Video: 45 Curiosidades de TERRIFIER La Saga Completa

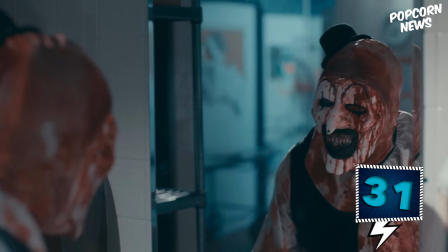[16:18]
En la segunda película queda mucho más claro que Art no es una persona normal,
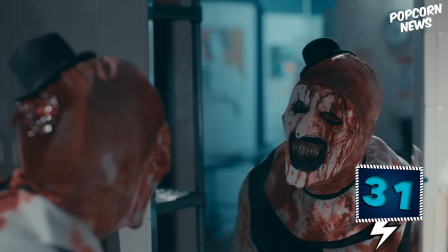[16:24]
sino un ente sobrenatural porque simplemente no puede morir. De hecho, con la segunda entrega,
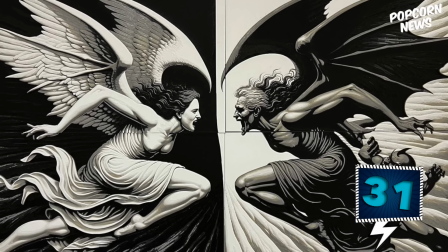[16:29]
Demian Leone estableció más los matices bíblicos de que esto se trata de una batalla entre el bien y el mal representados a través de Sienna y Art,
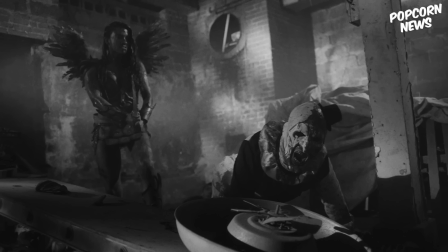[16:39]
como si fuera un enfrentamiento entre un ángel y un demonio. Tal vez por eso lo de las alas en el disfraz de Sienna.
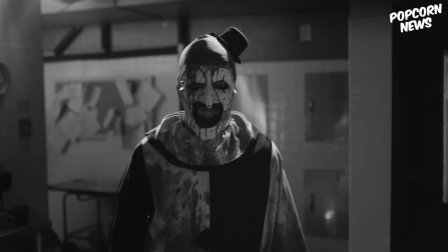[16:45]
De hecho, al inicio nos dieron también una pequeña pista de ello.
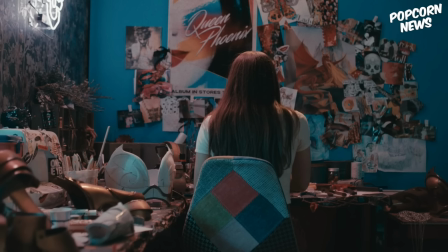[16:48]
La habitación de Sienna está repleto de recortes de mariposas e incluso la vemos usando una playera con estampado de mariposas,
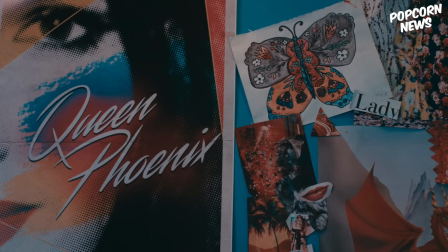[16:56]
las cuales tienen muchos significados, pero comúnmente representan la transformación y la esperanza.
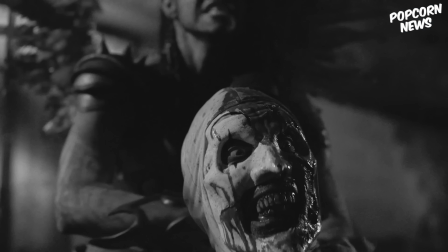[17:03]
Y eso es justo lo que viene siendo Sienna en este universo, al ser la única capaz que puede derrotar a este payaso siniestro.
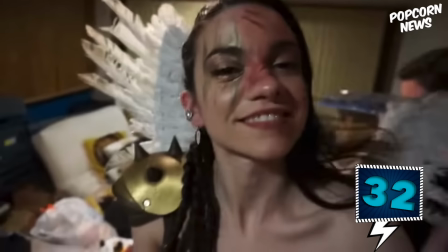[17:11]
Que por cierto, Lauren Lavera, quien interpreta a Sienna, en la vida real no se queda nada atrás ya que es muy versátil,
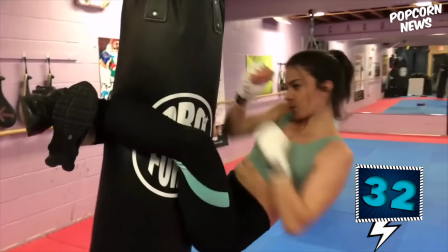[17:18]
pues es una artista marcial y doble de acción, así que ella misma es quien realiza sus escenas de acción en estas películas.
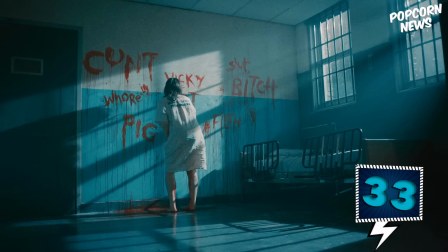[17:26]
En la escena postcréditos vemos a Vicky escribiendo en la pared con su propia sangre algunas palabras malsonantes como cerda,
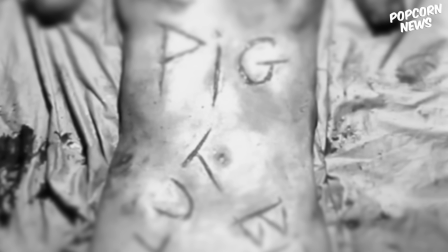[17:34]
zorra, perra, que son las mismas palabras que Art escribió en el cuerpo de la mujer que aparece al final en el corto de Terrifier, casi casi hasta con el mismo tipo de letra.
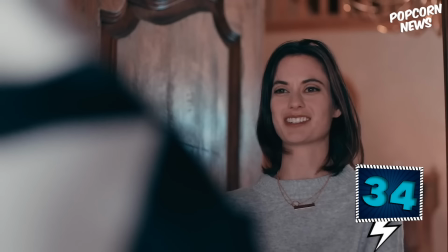[17:46]
Después del éxito que tuvo Terrifier 2, estudios grandes le ofrecieron ofertas a Demian Leone para producir una secuela, sin embargo,
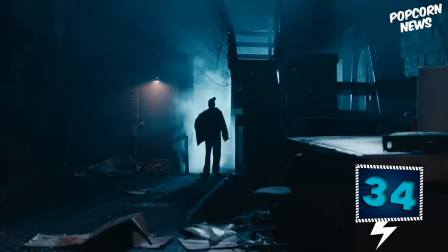[17:55]
el director rechazó todas porque sabía de antemano que los estudios lo presionarían para hacerla más
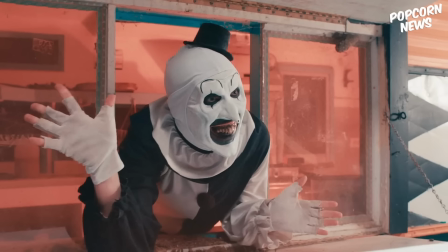[18:01]
convencional hasta el punto en el que se terminaría alejando de su visión original como ha pasado con
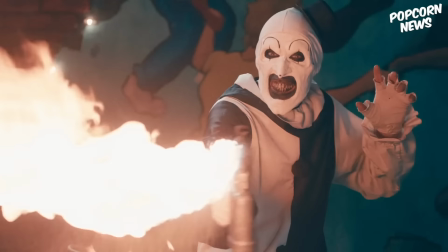[18:07]
tantos directores que terminan del chongo con los estudios. Por eso prefirió seguir por el camino independiente e incluso él mismo se encargaba de
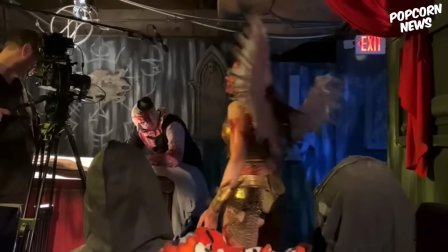[18:15]
ciertos efectos especiales para así bajar los costos y meterle todo el gore que deseaba.
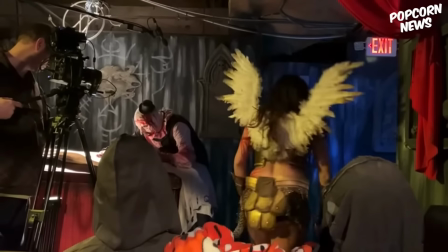[18:22]
Especialmente porque la primera escena de la tercera película,
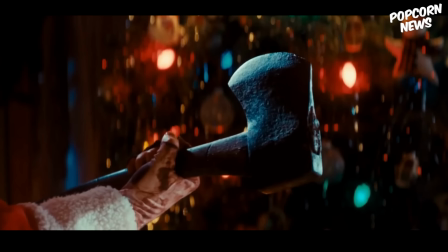[18:25]
para muchos podría ser demasiado controvertida y vaya que seguir su instinto le funcionó de maravilla.
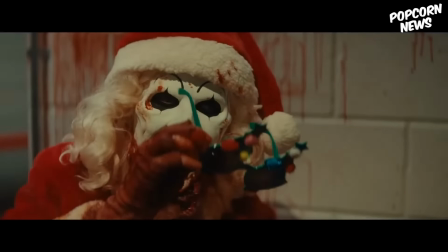[18:32]
Para la tercera entrega, Demian tuvo un presupuesto un poquito más alto de $2 millones y actualmente ha recaudado más de
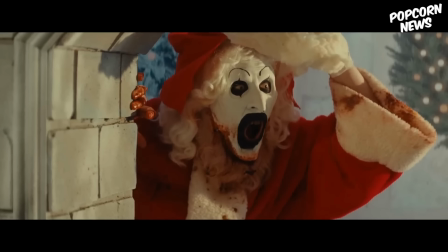[18:42]
$49 millones a nivel mundial en taquilla, convirtiéndose así en la película más taquillera de toda la saga.
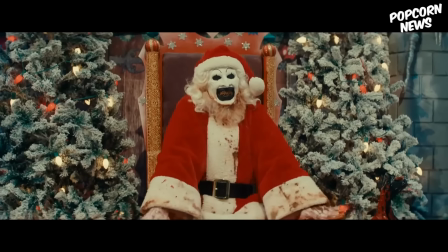[18:50]
Convirtiéndose así la tercera en la película más taquillera de toda la saga.
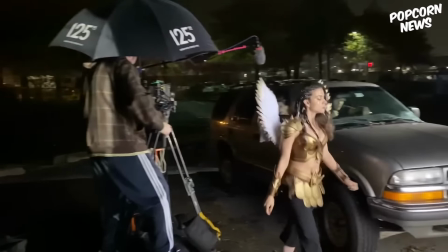[18:55]
Imagínense, en las primeras dos películas, su equipo de producción estaba formado por menos de 10 personas que tenían que hacer de todo.
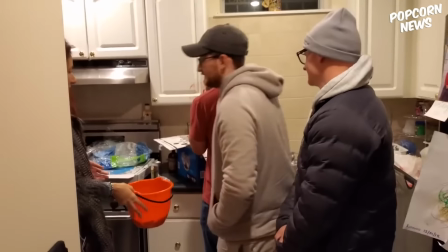[19:03]
Y ahora para esta última contó con 50 personas que cada una trabajaba en su propio departamento.
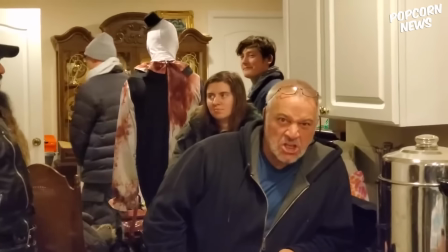[19:09]
Y aunque evidentemente contar con más manos facilita muchas tareas,
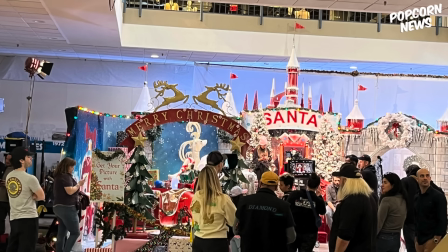[19:14]
al inicio al director se le complicó lidiar con tantas personas y tantas preguntas porque
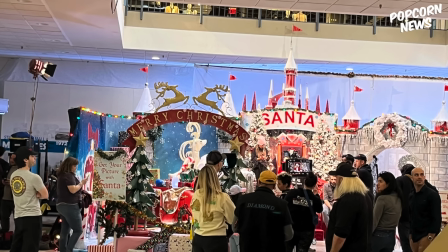[19:20]
anteriormente él simplemente iba a su ritmo.
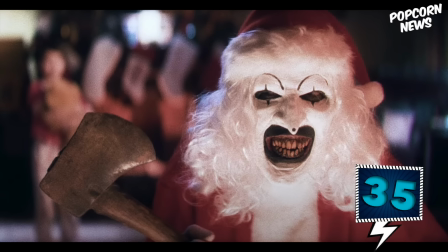[19:23]
La temática navideña de la tercera película está fuertemente influenciada por un capítulo de la
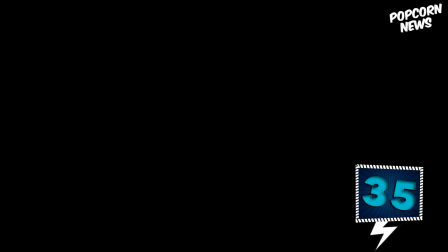[19:29]
serie antológica Cuentos de la Cripta llamado An All Through the House, que evidentemente se ambienta en Navidad,
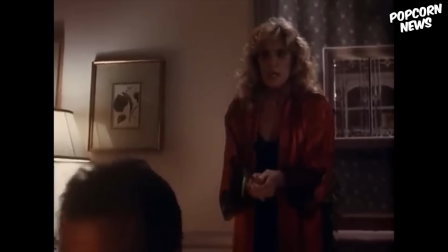[19:37]
y trata sobre una madre de familia que desvive a su esposo para cobrar su seguro de vida y así huir con
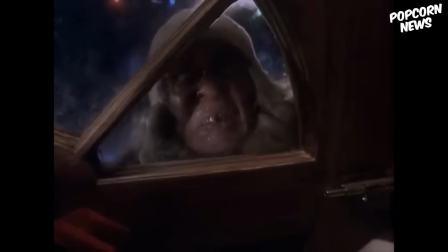[19:44]
su amante. Pero no cuenta con que un peligroso paciente de una institución mental vestido como Santa la ataque.
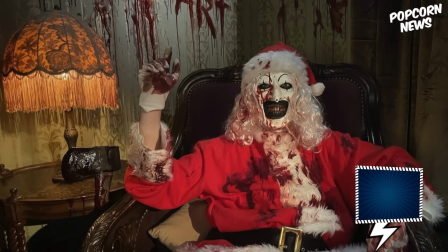[19:51]
Si bien, luego de ver su trabajo,
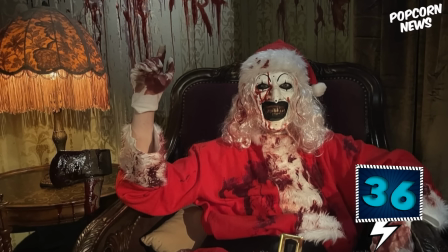[19:53]
uno podría creer que Demian Leone no tiene reparos a la hora de hacer cualquier tipo de escena buscando hacerla lo más sangrienta posible, la realidad es que el director dejó claro que incluso él tiene sus límites. Son pocos, pero uno de ellos que juro jamás cruzar es mostrar muertes de niños, al menos no a cuadro.
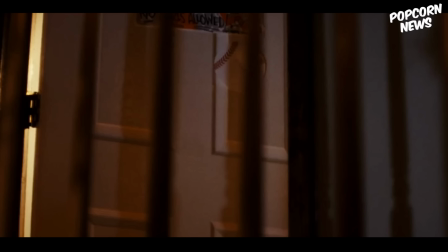[20:14]
Es por eso que durante la escena de apertura, cuando Art desvive al niño, lo hace fuera de pantalla, y solamente lo escuchamos gritar, pues siente que mostrar algo así ya sería muy desagradable.